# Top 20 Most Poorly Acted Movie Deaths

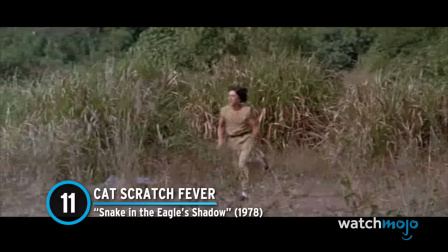499s Oh my god, indeed.
Number 11. Cat Scratch Fever. Snake in the Eagle's Shadow.
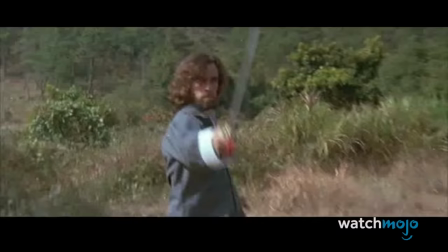505s
This early gem from Jackie Chan featured one incredibly memorable death scene from one of the man's opponents, an American martial artist, Roy Horan.
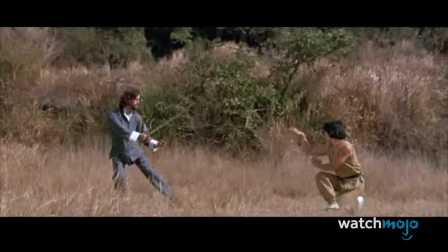513s
Horan played a Russian assassin in the film, but his attempts to take down Chan are thwarted when the latter busts out his new cat claw technique in their fight.
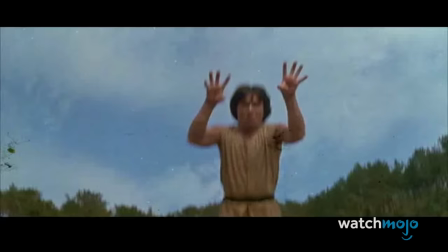521s
Chan's animal instincts take hold, and his claws strike Horan directly in his nether regions, putting the American out for the count.
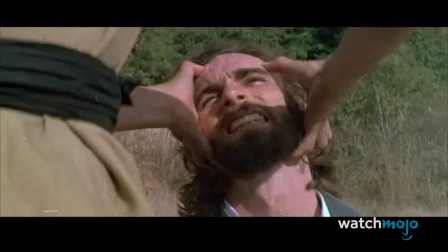528s
We can't help but laugh at Horan's exaggerated screaming and quick head-snap down to Dreamland after getting clawed by Chan.
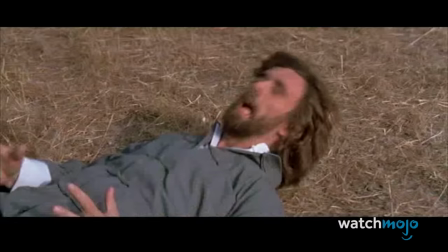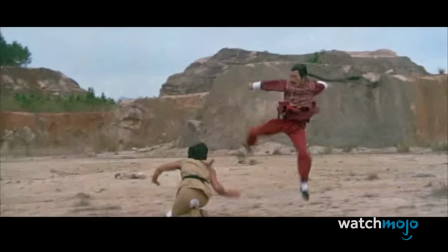543s
This is the sort of dubbed Kung Fu madness that was a staple on cable television back in the 1980s.
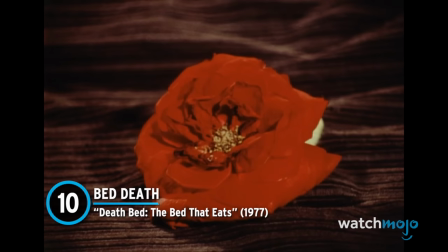549s
Number 10. Bed Death. Deathbed, The Bed That Eats. They call them cult classics for a reason, right?
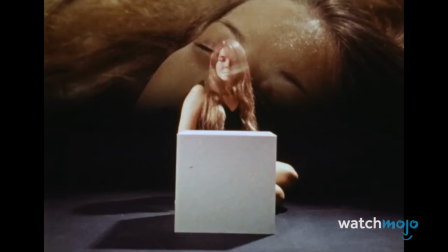556s
Deathbed, The Bed That Eats was a forgotten obscurity for many years until stories of its weirdness earned it a fan base and a physical media release.
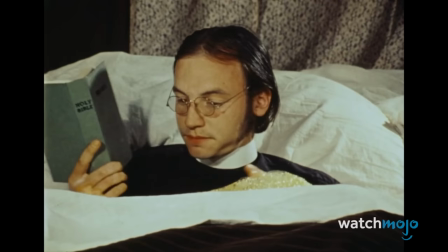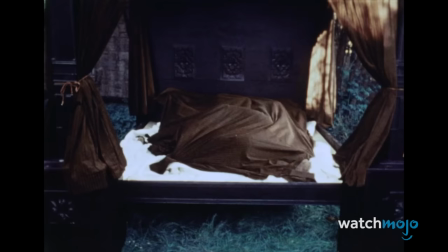573s
This story of a supernatural demon-possessed bed is full of surreal scenes,
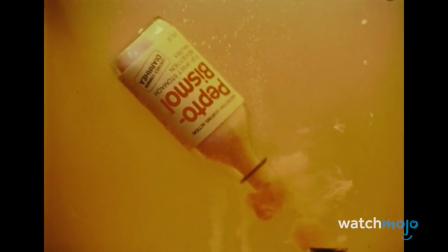577s
but the sequence where a priest is devoured by the bed is memorable, thanks to the performance of Jock Brandes.
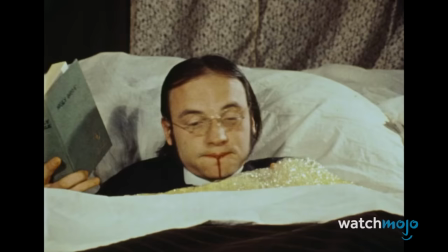583s
The future inventor and author worked on Deathbed when he was a young man, and Brandes' on-screen in-experience is obvious from the actor's bemused expression.
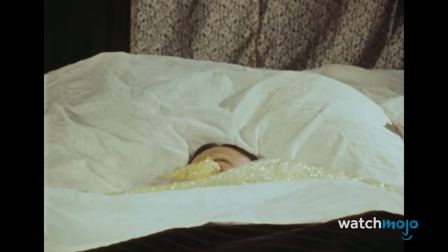It's all in good fun, of course, but... yeah. Brandis certainly wasn't winning any Academy Awards for this one.
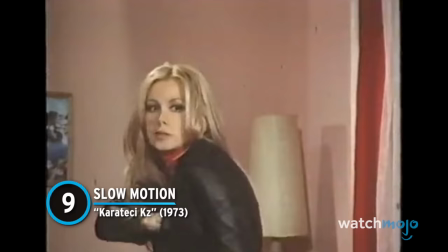608s
Number 9. Slow Motion
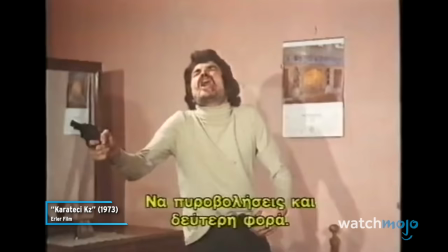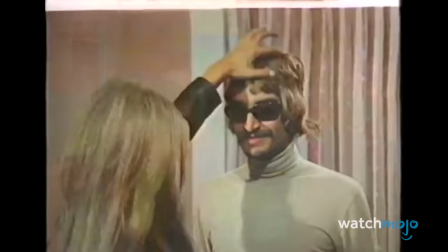618s
Often memed, slightly edited,
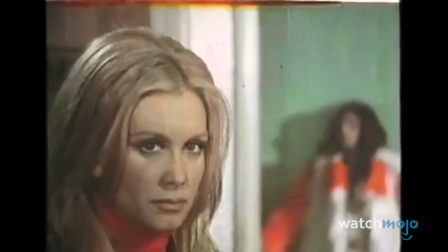620s
but never duplicated, This slow-motion death scene from the 1970s Turkish exploitation film industry has to be seen to be believed.
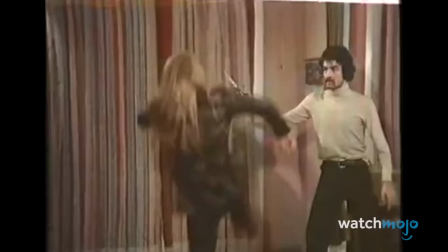629s
That's because this sequence from Karateci Kuz, also known as Karate Girl, features a henchman with a very memorable reaction to being shot.
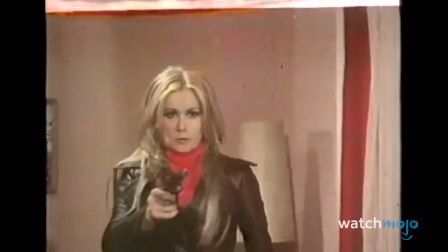637s
Oh, the scene is shot in slow motion, sure, but both the unedited original and its viral meme iteration seem to go on forever, honestly to the point of parody.
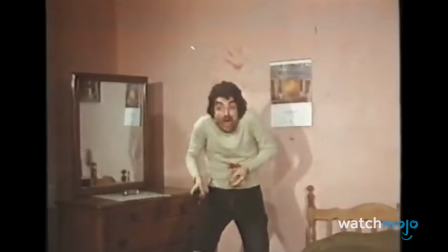646s
Karate Girl is actually fairly grim and violent throughout the lion's share of its running time, But you probably wouldn't know that based solely on the context of this infamous scene
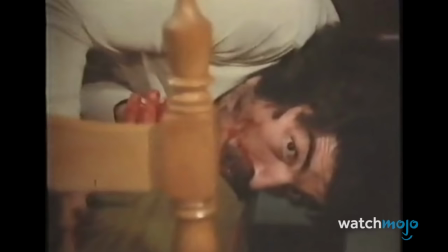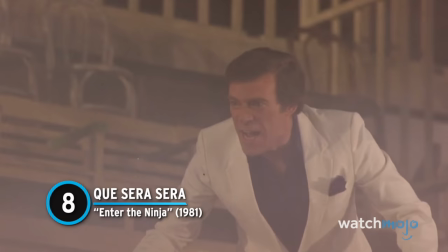663s
Number eight, Que Sada Sada, Enter the Ninja.
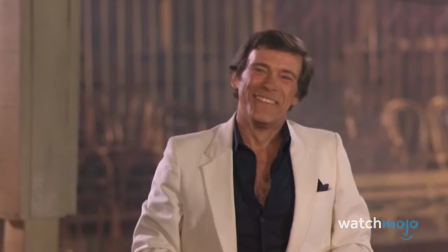667s
Let's get one thing out of the way first Christopher George was a fine actor with many memorable scene-stealing performances under his belt
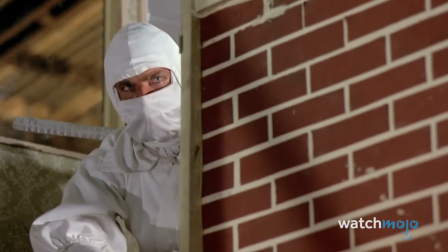675s
Don't let her go! George's death scene from 1981's Enter the Ninja also steals the show, but for all the wrong reasons.
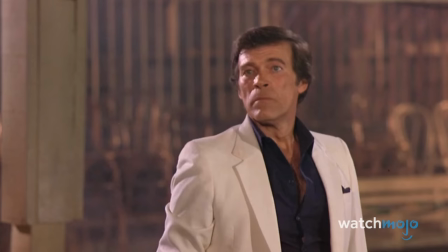682s
The actor almost seems okay with getting a shuriken in the chest from our ninja antagonist, Franco Nero.
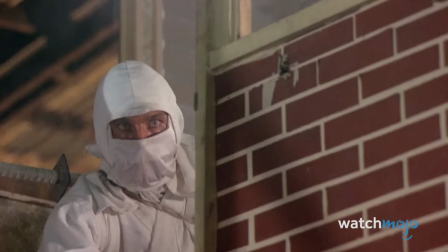688s
Oh, George screams all right, but then he just sort of shrugs, smirks, and falls down dead.
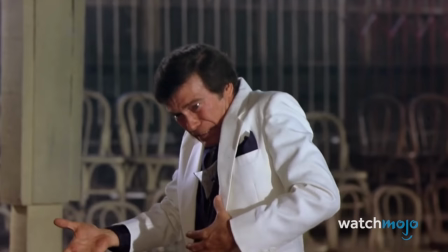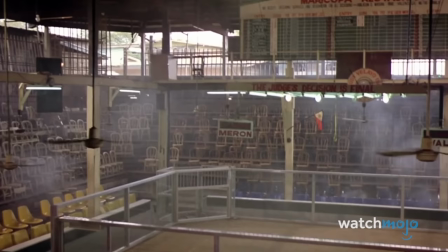700s
It's a performance that we almost can't believe actually exists. But yep, there it is, for all of us to meme until the end of time.
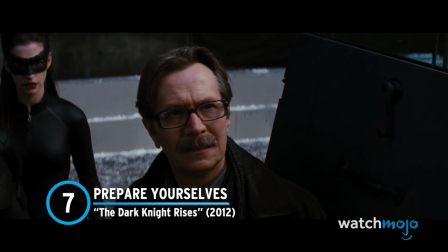708s
Number 7. Prepare yourselves. The Dark Knight Rises.
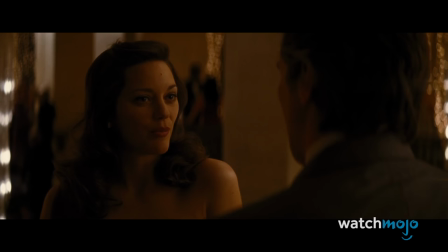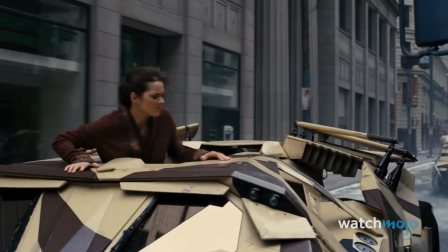718s
Marion Cotillard is another actor with a wealth of amazing performances to her resume. But here in Christopher Nolan's The Dark Knight Rises, she just falls flat.
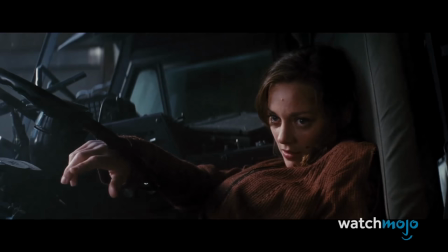727s
Her death scene occurs near the climax of the film, when the stakes are high and all kinds of puzzle pieces are beginning to fall into place as the tension ramps up.